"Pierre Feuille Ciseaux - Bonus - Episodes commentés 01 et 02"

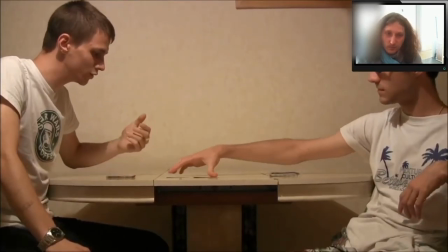(12:03) C'est pas bien ?
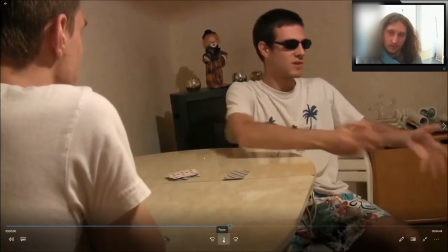(12:05) Bah t'imagines un peu je gagne je peux jamais jouer pour de vrai.
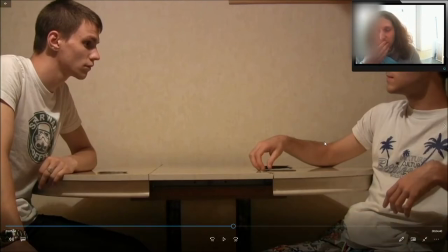(12:15)
il avait vu toute cette scène, il m'a fait mais je comprends pas, on dirait qu'il est blasé ton personnage.
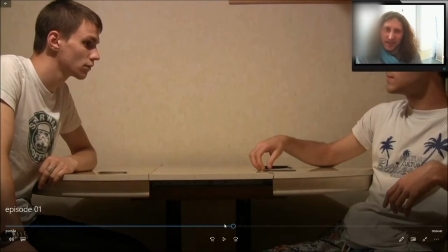(12:21)
Bah oui c'est le but en fait, c'est exactement ça, il est blasé de son pouvoir, t'as compris la scène donc euh...
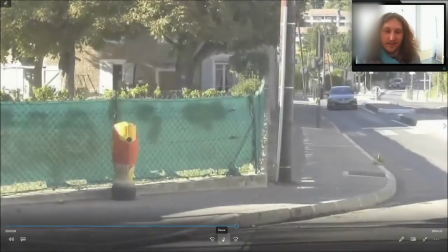(12:27) Et si tu faisais du préfèrre? Alors comme ça, si j'arrive le premier Bah c'est lui qui m'avait fait la remarque Tu me donnes 100 euros,
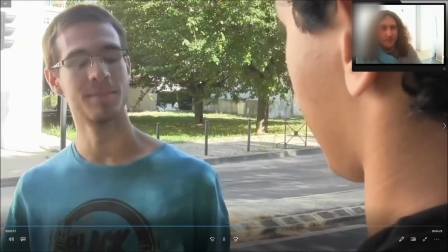(12:35) comme ça là, gratuitement Ouais comme ça là, gratuitement T'essaierais pas de m'embrouiller là au moins?
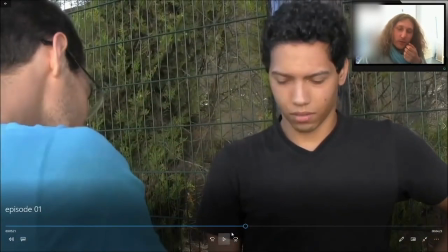(12:40)
Non non non non, pas du tout, pas du tout Tiens regarde Évidemment, comme un idiot, j'avais l'argent, je l'avais sur moi, mais j'avais oublié du passé pour la scène.
Tiens, regarde.
Donc, effectivement, je pense qu'on le voit très bien, mais il a la main vide.
On va commencer par 50 ans.
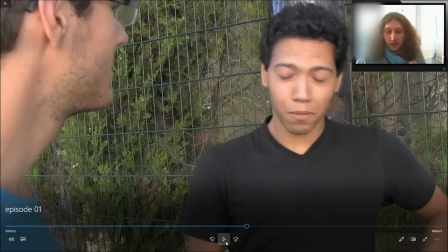(12:53)
Je l'avais pourtant l'argent, même à la fin de toute cette scène, il a l'argent en main, mais sur ce passage précisément, je l'avais oublié.
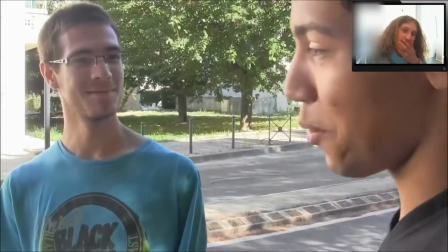(12:59) Bon. Eh bien, laisse-moi dire que t'es fichu, mon pote. J'ai été élu trois fois dans la même année meilleur coureur du département.
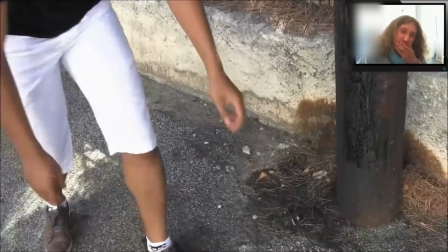(13:05) Oh, c'est bien ça, bravo. 3, 2, 1, parti !
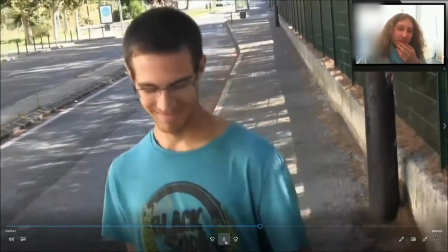(13:13)
Alors ça, c'était full impro, cette gueule ! Et ça nous a fait marrer, on s'est tapé un fourri, on était 3 ou 4, on n'en pouvait plus !
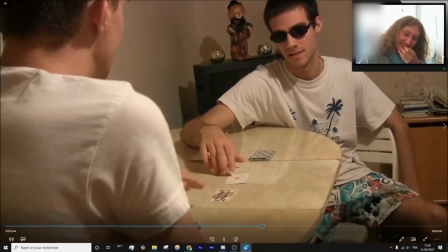(13:20) Ne me dis pas que... Bah si. Mais qu'est-ce qui s'est passé pour que ça arrive ?
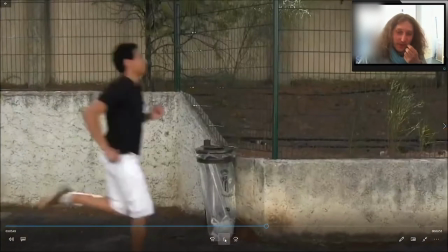(13:28)
Ah oui, petit passage pour rallonger la course. Il passe, je crois, au moins trois fois devant cette poubelle.
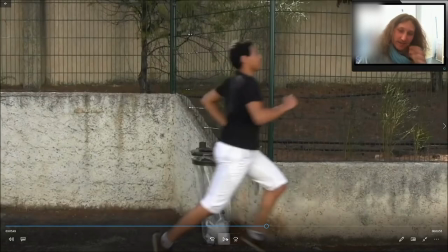(13:34)
Je m'étonne qu'il arrive pas premier à la course. Recyclage de planche, j'ai mis ça, mais trois fois, je crois, ce passage.
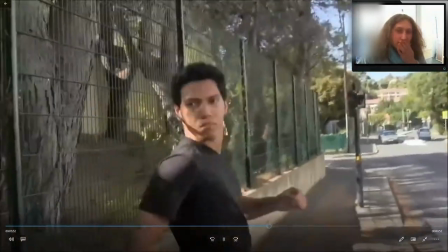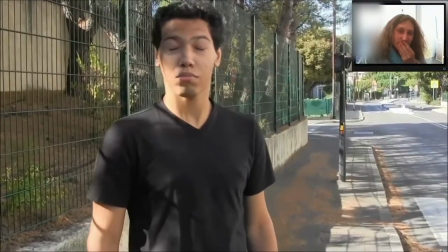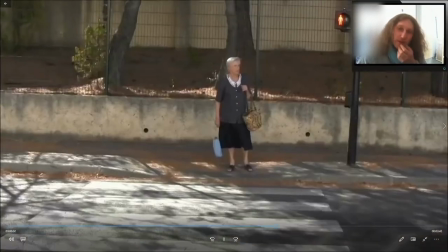(13:51)
Deuxième fois qu'il passe devant la poubelle.
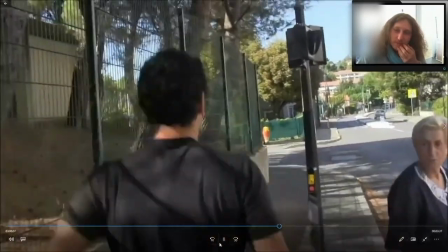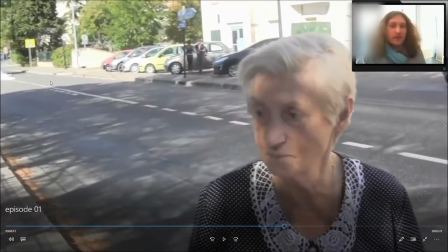(14:01)
Je suis désolé, j'ai pas le temps Il avait pas osé lui dire Elle était vraiment très rigolote Il avait pas osé lui dire Mais le texte que j'avais écrit c'était Dégage mamie j'ai pas le temps Et il osait pas, il avait pas envie Donc voilà je suis désolé vraiment j'ai pas le temps Dégage mamie j'ai pas le temps
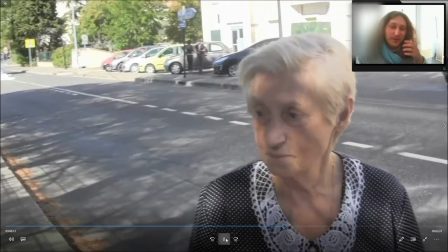(14:20)
J'aurais trouvé ça trop drôle Mais du coup il a pas osé
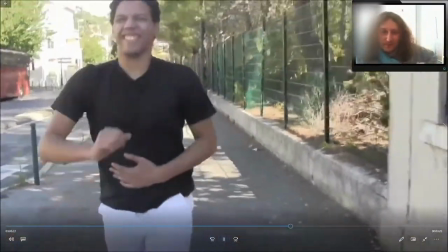(14:27) Ah bien sur Pas de problème J'aurais jamais dû manger mexicain
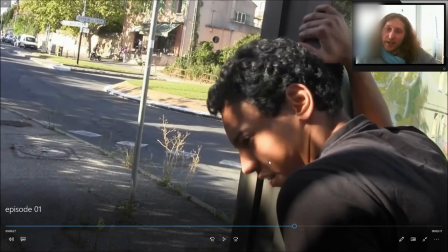(14:35)
Alors ça, c'est le bruit de feuilles qu'il y avait vraiment le jour du tournage. Et je l'ai laissé, parce que tout le son que vous entendez, il a été remonté.
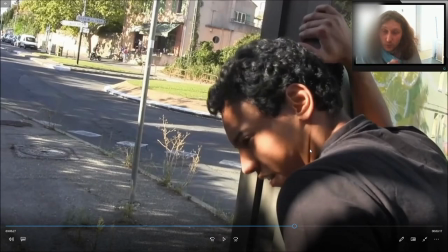(14:42)
Quand il y a des bruits de pas, ce n'est pas vraiment les bruits qui ont été enregistrés. C'est le son que j'ai dû reconstruire pour que ça fasse plus propre, parce que le vrai son, dans la vraie vie, il est dégueulasse.
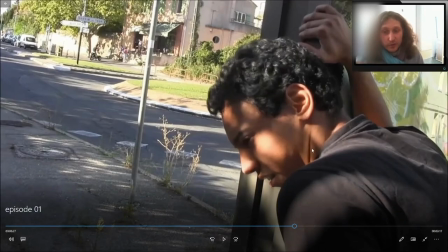(14:50)
Avec une caméra, il est mal traduit. Et j'ai laissé ce bruit de feuilles, parce que ça faisait un peu penser à du vomi.
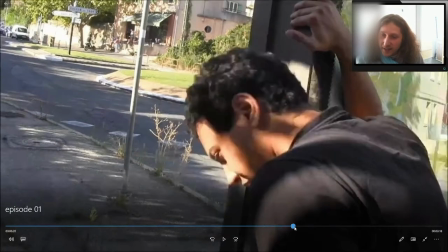(14:57)
Et je trouvais que ça allait très bien à ce moment-là. Je vous repasse.
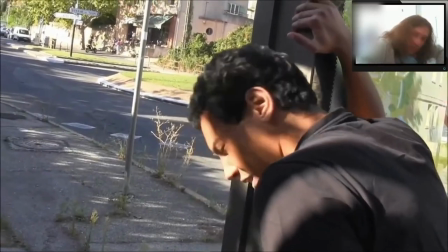(15:03)
Comme s'il gerbait, en fait.
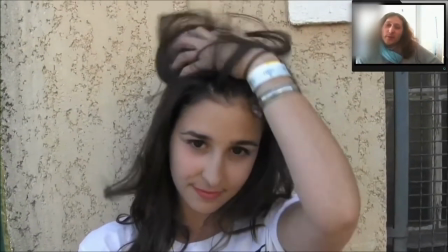(15:07)
Or cette blague est encore plus drôle quand on sait que, elle, c'est sa cousine en fait en vrai.
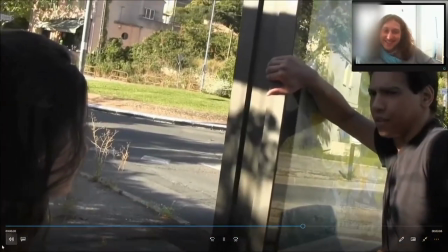(15:12) Salut. Asga.
C'est sa cousine.
Salut.
Et du coup ça rend le truc dégueulasse.
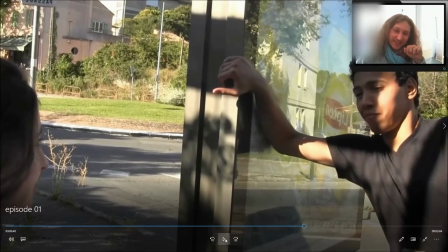(15:19)
Avec le petit regard et tout, la lumière sur son visage, je trouve ça génial. Perso j'aime cette blague.
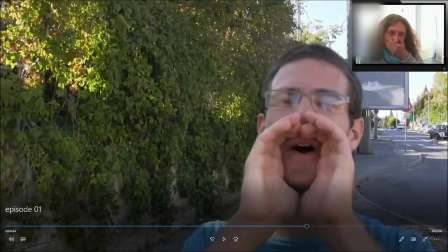(15:25) Hey le double, c'est 200 boules.
Euh, techniquement, légende du Nord. Techniquement il était censé lui proposer d'aller boire un verre ou le contraire.
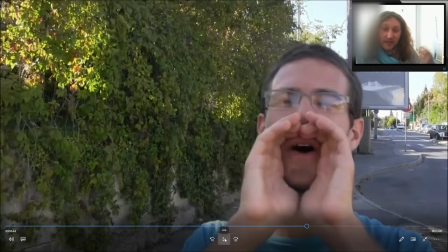(15:36)
j'ai coupé ce passage parce que finalement c'était beaucoup la blague était déjà la rallongée ça la rendait moins drôle au montage
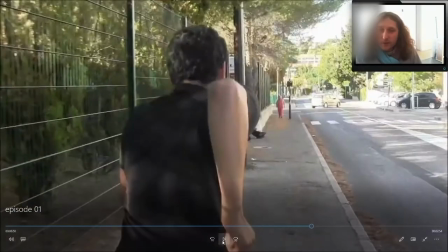(15:47)
alors là c'est marrant parce qu'elle baisse légèrement les yeux et en fait c'est parce qu'elle joue non bah peu importe
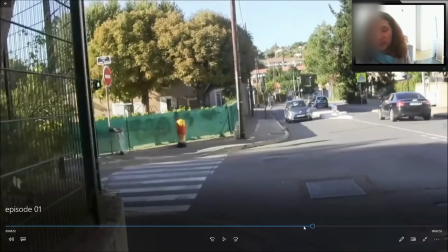(15:56)
c'est qu'en fait la première fois que j'ai passé le passage j'avais l'impression que du coup elle battait son cul de loin mais en fait elle baissait les yeux parce qu'elle était triste il est pas
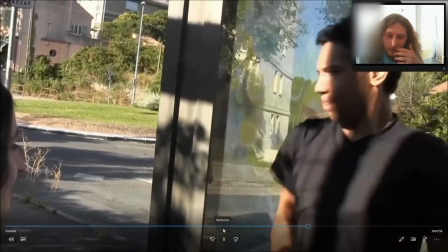(16:02)
repassé devant la poubelle Désolé Je crois pas